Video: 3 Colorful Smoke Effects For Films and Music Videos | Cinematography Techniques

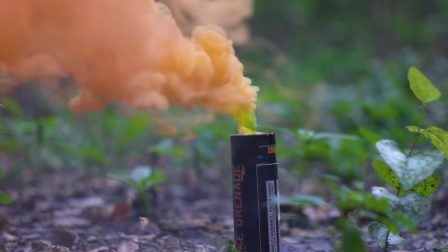(0:04)
To anyone, this is just a regular can of smoke. But to a filmmaker, there's endless possibilities.
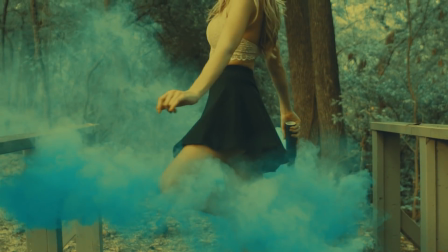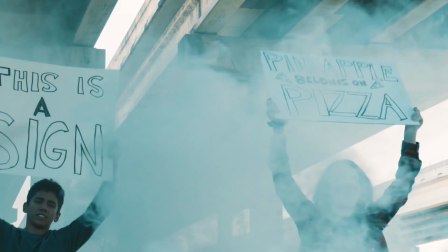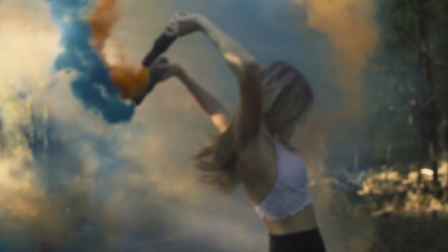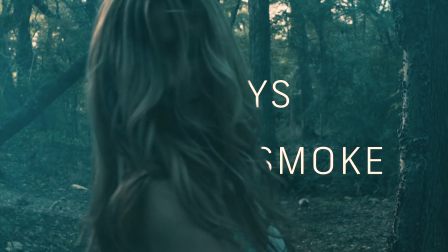I found myself in a creative funk recently, and I feel like all creatives go through it at least once every now and again.
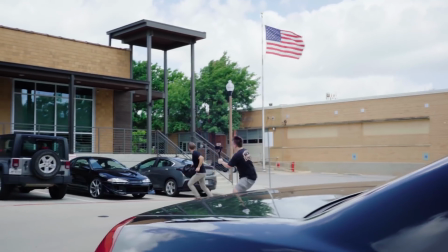(1:11)
So I started brainstorming. How can I make my videos stand out again? What's that one extra step that I need to take?
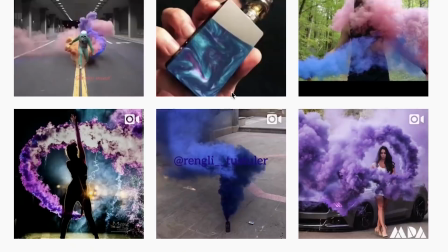(1:18)
Recently, I've been seeing people on Instagram using colored smoke to spice up their photos, and I thought to myself, how cool would it be to incorporate that into a video? So I bought 20 canisters.
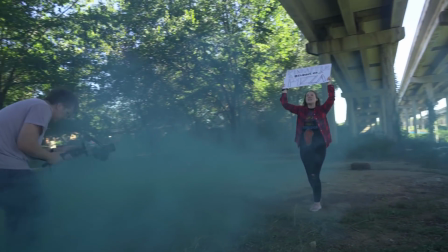(1:29)
So now it was time to see how I could put these smoke canisters to work. I challenged myself to find 3 different ways that I could incorporate this smoke into video. And this is what I came up with. So on comes our first challenge, aesthetic. Whenever I received the smoke canisters, the first thing that came to mind was incorporating them into a dance of some sort.
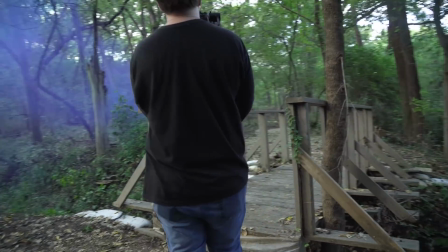(1:48)
So I called my college friend who's a longtime dancer and met with her at a forest near my house.
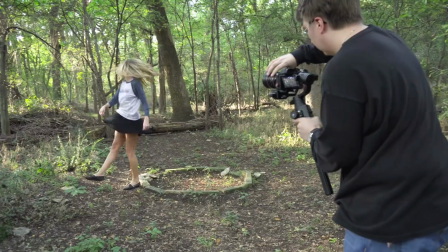(1:53)
I gave her some music to dance along with, and the only direction that I really gave her was to move around a bunch,
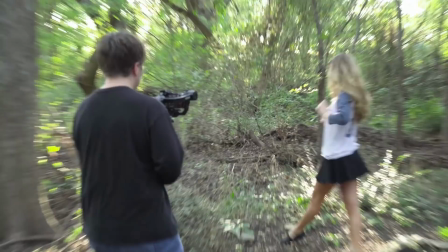(2:00)
which is an incredibly silly thing to tell a dancer. Usually when I'm working with someone that's a pro in their field, and it's a field that I don't know much about,
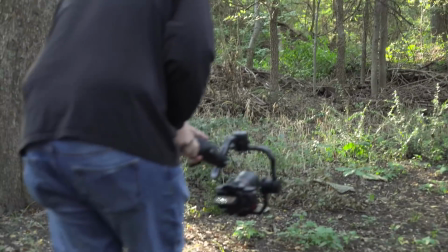(2:08)
I tend not to give too much direction and kind of just watch them in their element and see what they come up with. A small note about these smoke canisters. They get hot.
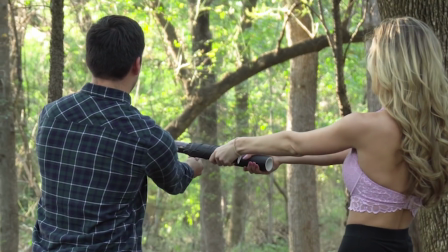(2:18)
So in my best efforts to keep the talent safe, I created some makeshift handles out of PVC to insulate the heat from her hands.
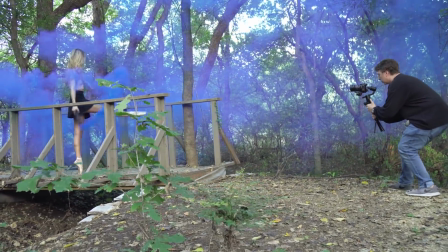(2:26)
For these shots, I knew if I recorded in a super high frame rate that I could do some speed ramping work in post to, shift movement when I wanted to.
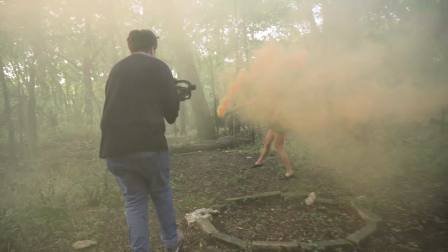(2:34)
So I set my FPS to 120, matched the shutter speed to 240, and got to work. Here's how it went.
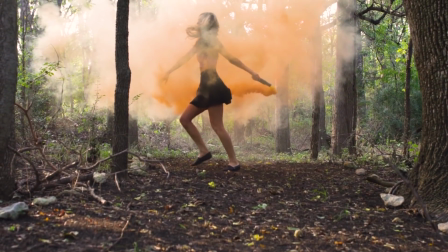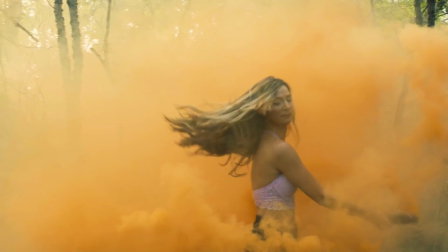(2:47)
One thing that I did not expect was the atmosphere that the colored smoke created.
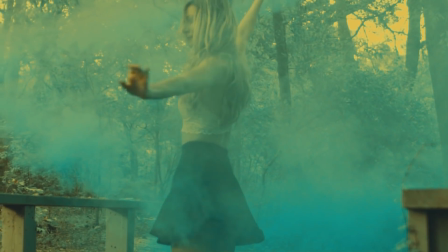(2:51)
The smoke was thick and colorful, and it hung in the air, creating this crazy dreamlike aesthetic that I didn't even expect to happen.
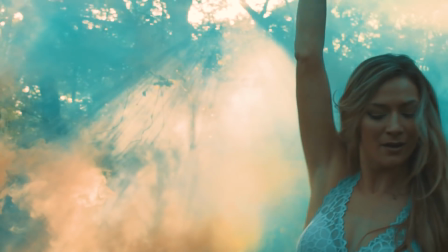(3:00)
The spinning and the twirling of the dancer enveloped her in a cloud of color, and I'm extremely happy with how it turned out. Challenge 1, complete. Now on to our second challenge, tracking.
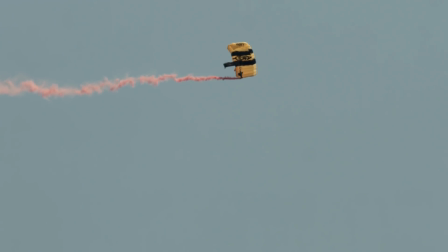(3:13)
You've probably seen those videos of skydivers with smoke canisters attached to their ankles falling out of planes with the camera tracking their trail. Well, I don't have a plane or a good stomach for heights, so I opted for the next best thing, a longboarder.
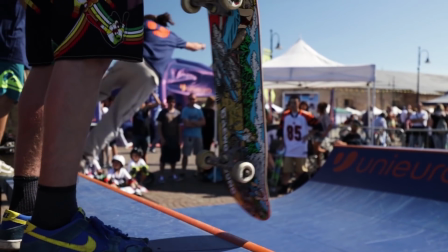(3:27)
Now I've always loved skate videos, I grew up with them, but for some reason,
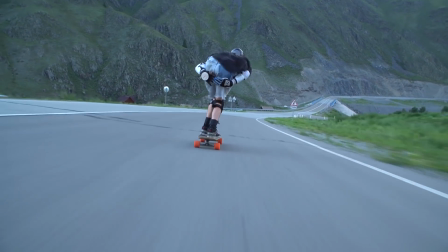(3:31)
the way a longboarder can carve through a street like a surfer can carve through waves has always been so visually appealing to me.
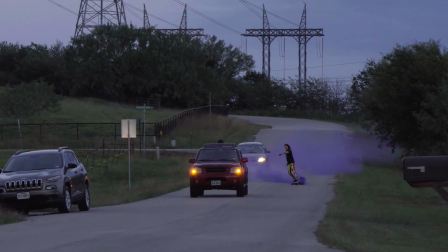(3:38)
So we found a good slope off on the country roads to start. This is our longboarder, Katie.
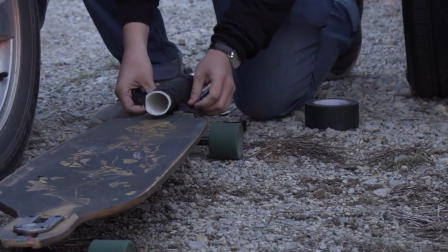(3:43)
We grabbed our smoke canisters and taped them down to the back of her longboard.
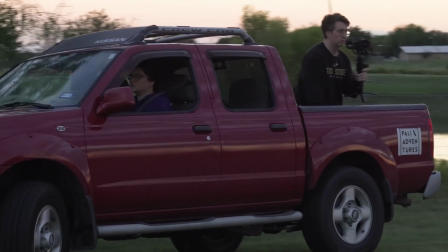(3:47)
The plan was to put me in the bed of my pickup truck with a gimbal and a camera and track her from the front so I can try my best to get a steady shot.
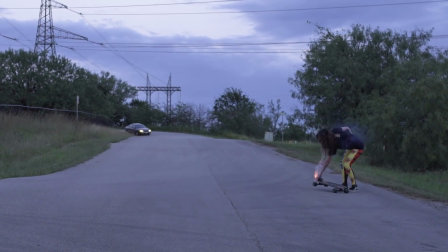(3:55)
After a practice round, we pulled the cord and we were ready for our first run.
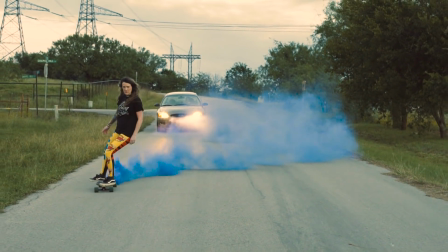(4:03)
The purple was a great color to use since it contrasted so nicely against the gray pavement.
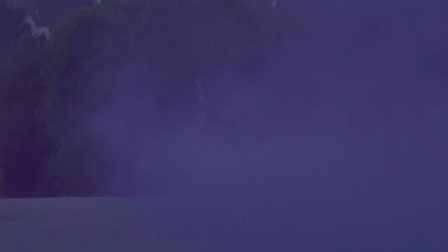(4:09)
Trying to get the timing right was a challenge since I had a fixed 50mm lens in my camera, and zooming wasn't an option since I was in the back of the car.
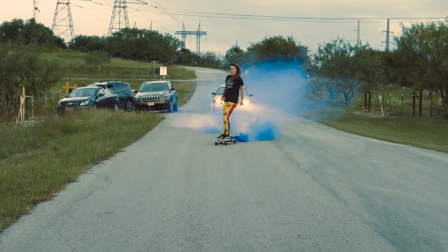(4:17)
So the run became this trial of trying to have safe spacing between us and the longboarder and a close enough shot to capture the effects of the smoke.
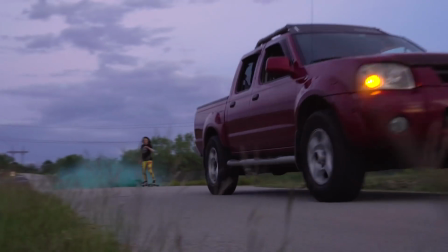(4:24)
My goal was to get an effective tracking trail of smoke from the longboard, which we did.
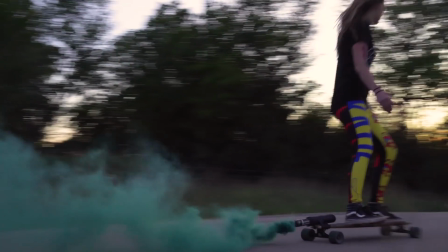(4:29)
It would have been nice to get some different angles of Katie on the longboard, but at the end of the day, I'm pretty happy with what we captured. Challenge 2 completed. Now, on to our final challenge, atmosphere. My goal on this challenge was to incorporate the smoke into a shot that would add an extra layer to the footage.
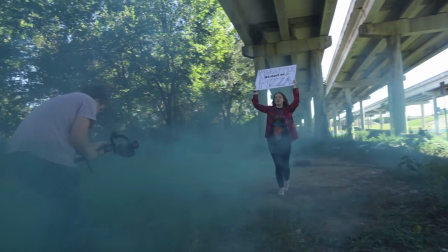(4:48)
After thinking on it, I realized that staging a protest scene would be a really cool use for this smoke.
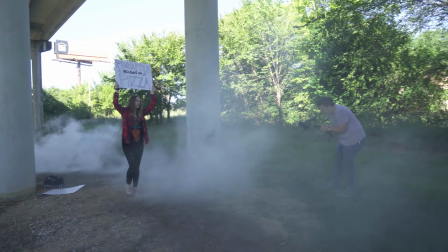(4:54)
So we gathered some actors and headed to an unlikely place, under an overpass on a grass field. Since you can't just pop one of these bad boys off in a city, which I highly do not recommend. Please check your local and state laws to make sure that smoke canisters are legal in your area.
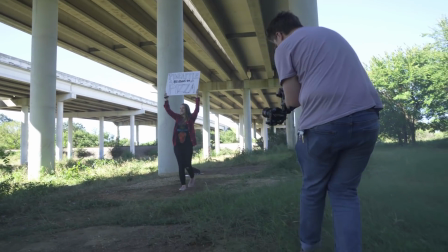(5:11)
The overpass would give us a good background to stage a city location while still being in a remote area. Here's what we got.
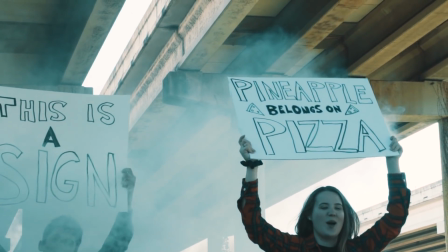(5:21)
Since the smoke came from one localized source, the actors walking through the smoke would provide a nice atmosphere that adds a bit of realism to the scene.
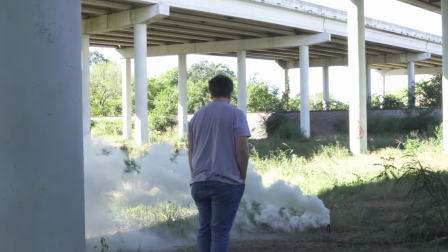(5:29)
We did this by planting the smoke canisters in a fixed position and walking upwind through the oncoming cloud.
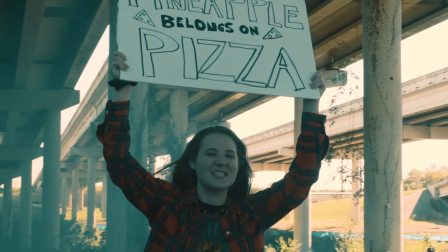(5:36)
Here's where a little movie magic came to play. A normal shot here would show the field, giving away our location and removing the cloak of assumption.
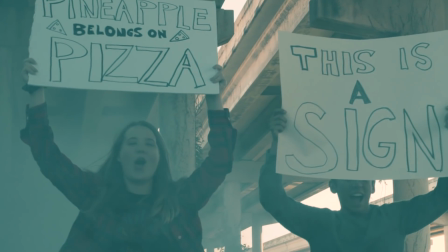(5:44)
But with a little creative angle, we were able to get our actors, the signs,
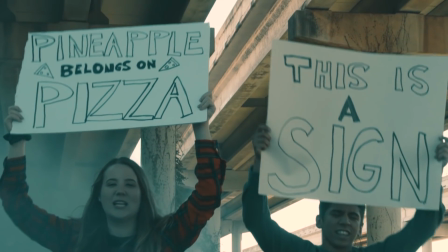(5:48)
and the smoke in the shot with the overpass in the background, sailing our imaginary city location.
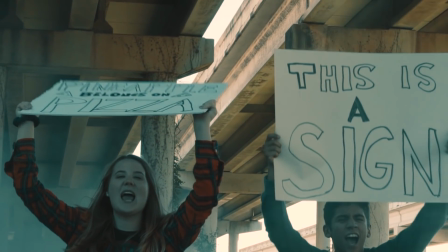(5:54)
So, with this shot in the books, challenge number 3 completed. Now if you're scanning your mind trying to think of a way that you can use this in your next video, take a second to consider this. Have you gone out recently and shot something just because you know it would look cool?
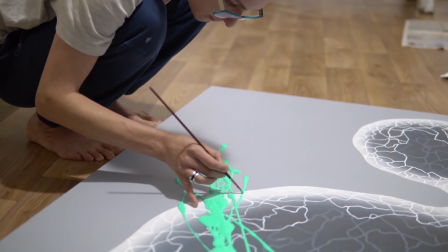(6:09)
I mean, painters paint when they've got a good vision, and writers write when they've got a good idea.
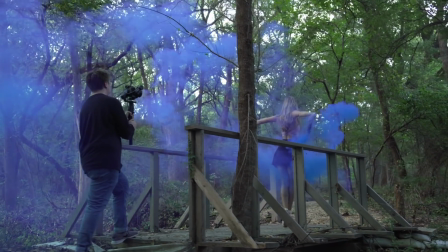(6:15)
So what's stopping you from going out there and recording something just to have the footage? Okay, I get it, it's a reach, but if the artist angle isn't working for you, then this is amazing demo reel footage.
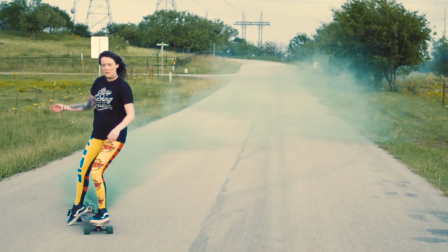(6:26)
If you're really trying to set your reel above the rest, experiment with your shots to capture something that no one else has.
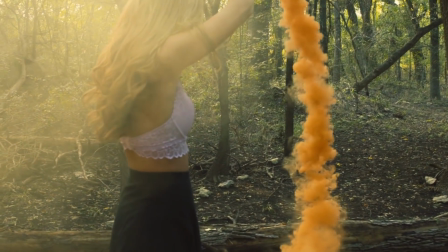(6:33)
This will be your shot, and if you post it to your social media pages, who knows who might see it?
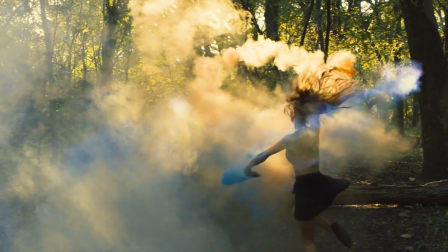(6:38)
I mean, it's not gonna hurt, is it? I mean, for example, I posted a small cut of these shots on Facebook,
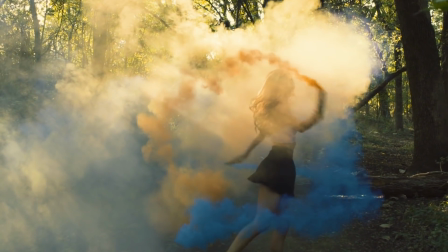(6:44)
and out of nowhere someone messaged me to shoot their wedding, just because I posted something that I thought looked dope. Now, if I'm really gonna be honest, to me, this video is not about smoke effects.
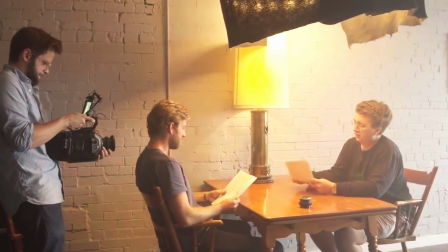(6:56)
All of us on this channel have one goal in mind: to show every filmmaker out there that doesn't believe that they can shoot like the pros absolutely can.
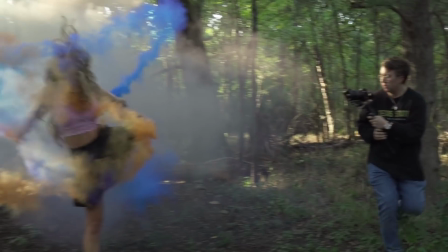(7:05)
You don't need a big crew, an expensive camera, or a huge production budget to get a good shot.
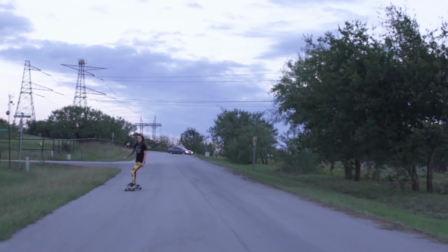(7:11)
It's about finding those small little additions that bring that extra inch to your videos to make them stand out.
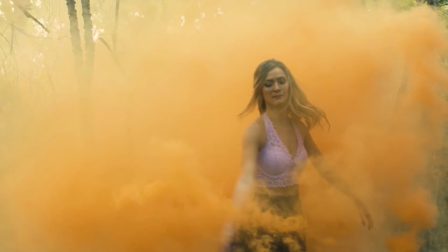(7:17)
Production value doesn't have a price. It does, however, have worth.
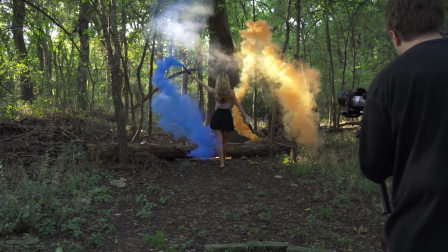(7:21)
So I challenge you to find that small thing to give your video that extra inch.
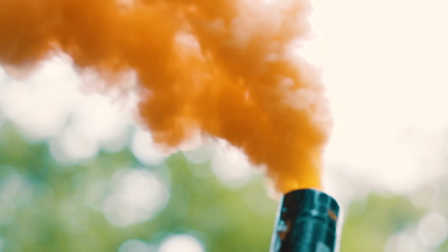(7:26)
Let me know what you come up with. You might find yourself at the beginning of your next big project along the way.